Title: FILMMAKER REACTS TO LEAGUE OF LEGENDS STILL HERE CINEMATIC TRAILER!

not a promise never promised yet so we
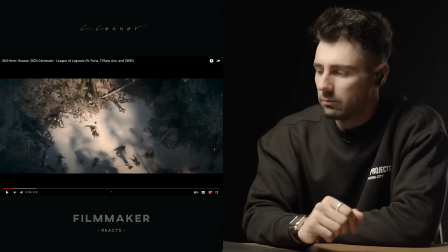first start with some now sound design the soundtrack hasn't kicked
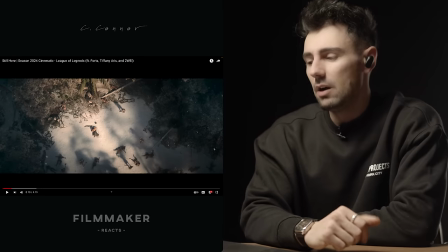in yet and we open up with a bird's eye view this is referring to when you have a drone
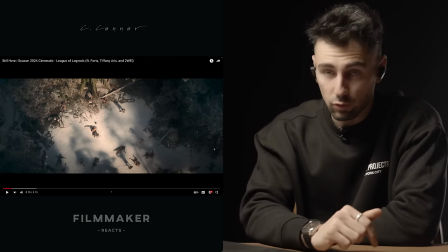shot and it looks dead straight down to the ground and this is a great shot
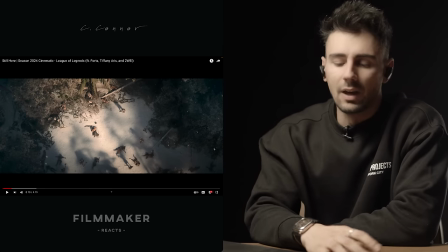to give you kind of like a chest map of the location
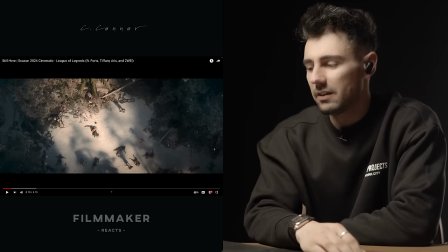and what's going on and we can see the character relatively in the center surrounded by a
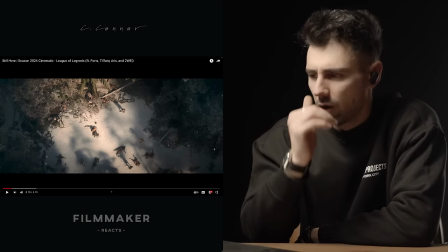few killed bodies that he took out but also some other people just approaching
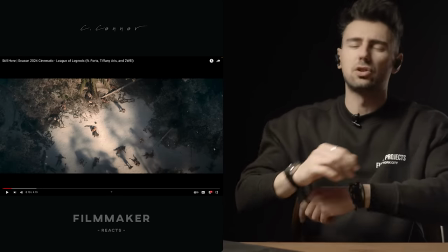slowly and instantly you know it gives us so much information and
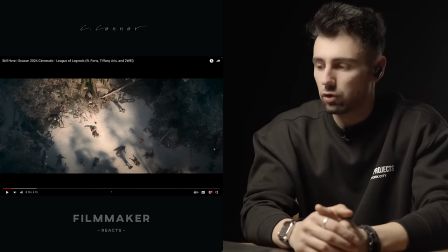when you start with a shot like that whether that is a drone shot or a wide shot when there is just you know it gives you a lot of information
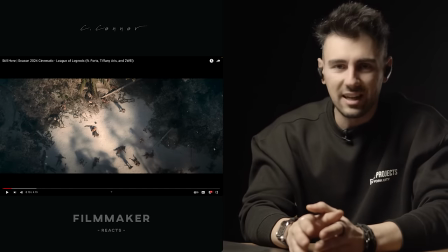basically it drops you in the location instantly to let you know where it takes place who's there what's happening and then it's going
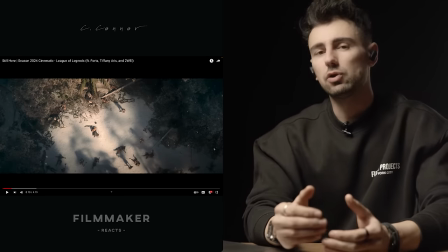to cut to a close-up to give you more detail sometimes you can do the exact reverse one and that one creates a bit more intrigue
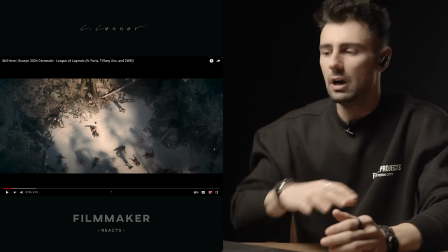so you can start with close-ups like a foot stepping on a puddle of water reflections rippling through a close-up of the gun or the breath
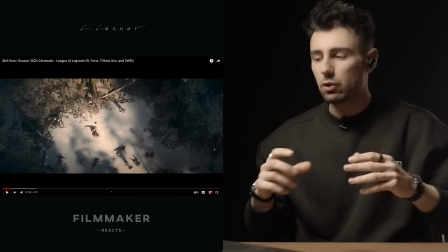being very agonizing this creates more intrigue because we haven't seen a shot like this that gives us all that info
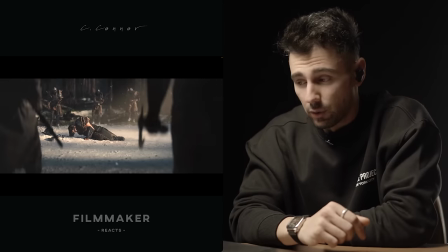so then we will drop in closer at some point like this a lot of
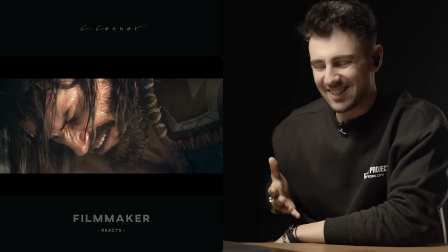slow motion happening and now the soundtrack starts bleeding in very
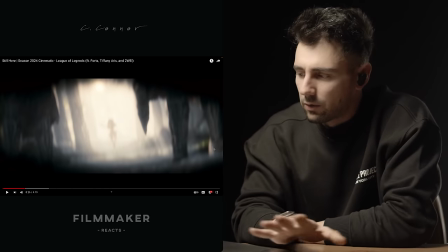cool also this is kind of like cool to talk about briefly which is the depth of field.
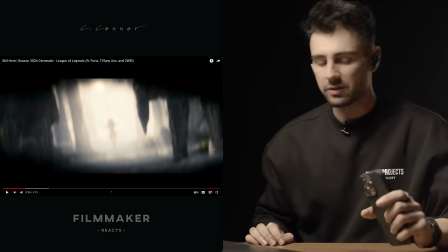Now I got the iPhone 15 Pro because the video camera quality is insane
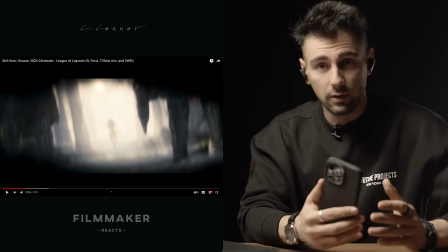and I want to make a few examples of how you can actually start filmmaking by just using this phone which is insane man.
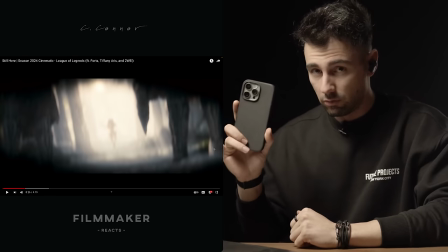But this thing, the one thing that they can never do at least currently is
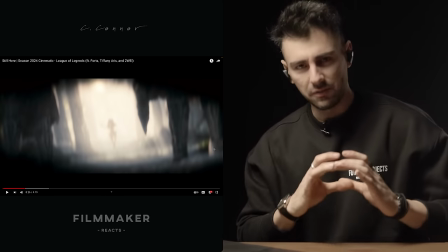the natural beauty of depth of field which happens when you have a massive sensor like the one i'm filming with right now and a really high quality lens
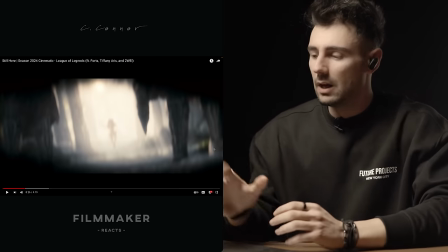with a very wide open aperture now this is another tool
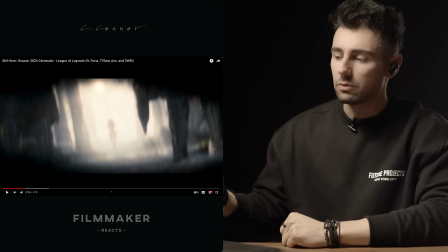that you can use which they use in this case which is basically blurring the background so you can tell what's happening not only you can
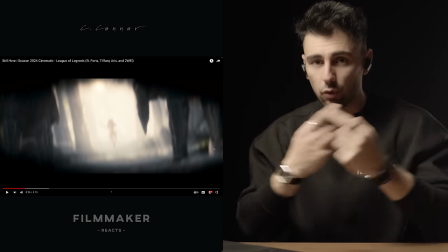use depth of field to create separation and keep the eyes focused on the parts of the image that are focused while ballooning the rest but you can also
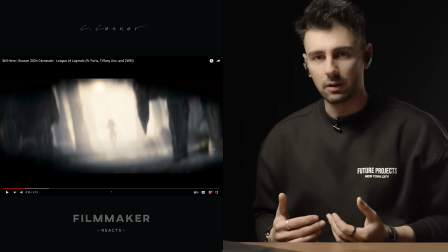use it as a tool to hide a few things or like you know show
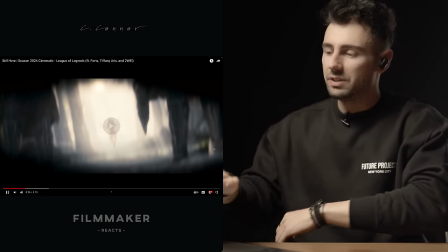something without really showing it which here we can see a figure but
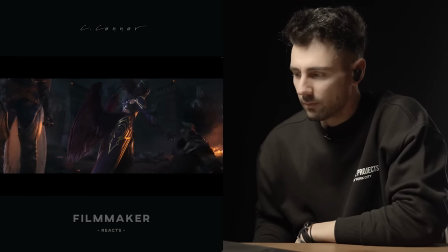don't know what it is the other cool thing is
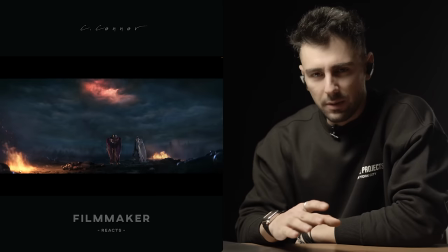we they use a lot of different environments in the cinematics with the songs,
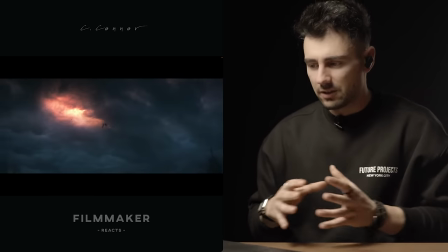which is really cool because it just gives you, in such a short period of time, so much.
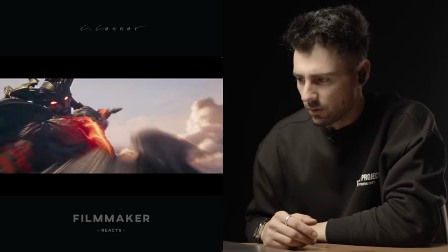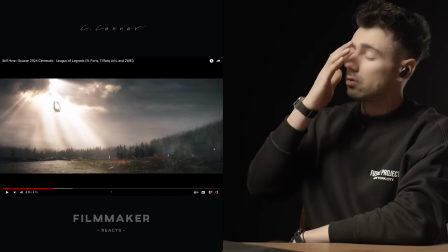This is really cool. The only thing I would say is the visuals are so stunning and the soundtrack is amazing as well,
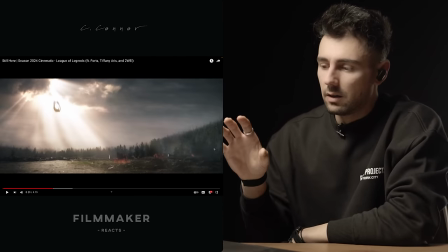but the thing that's missing it's sound design in a few key moments.
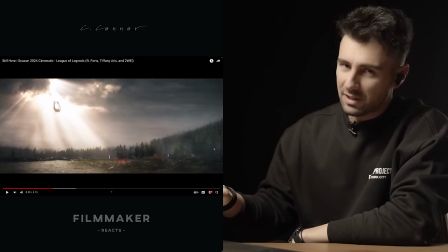You don't have to sound design everything,
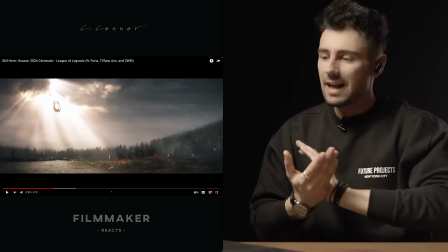but in a few key moments you know when the wings go or the short classes or that slow motion scene something happens it
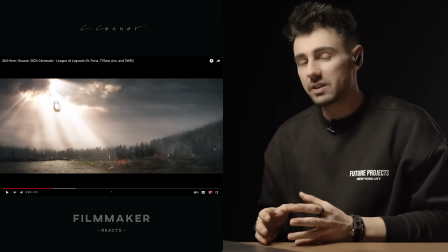would be really cool if they would merge sound design alongside the song a bit lower than the song so the song is still
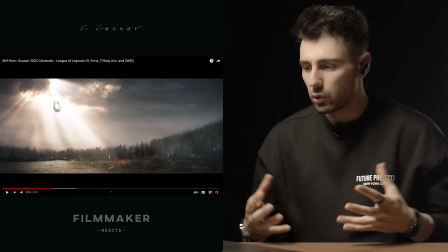the main audible power source but there's
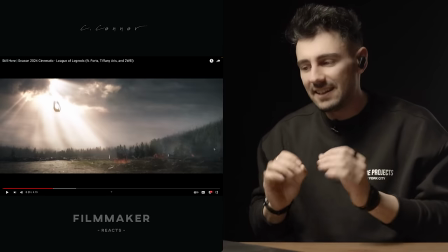so many great things but I cannot feel but feel slightly disconnected from the action because that sound design is missing
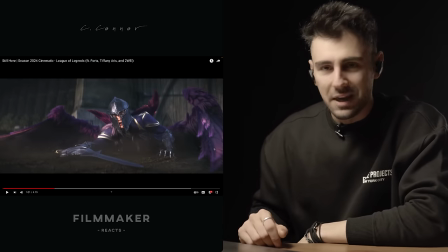So for example, see oh actually They actually did it there when she drops there was a sound design of her hitting the ground.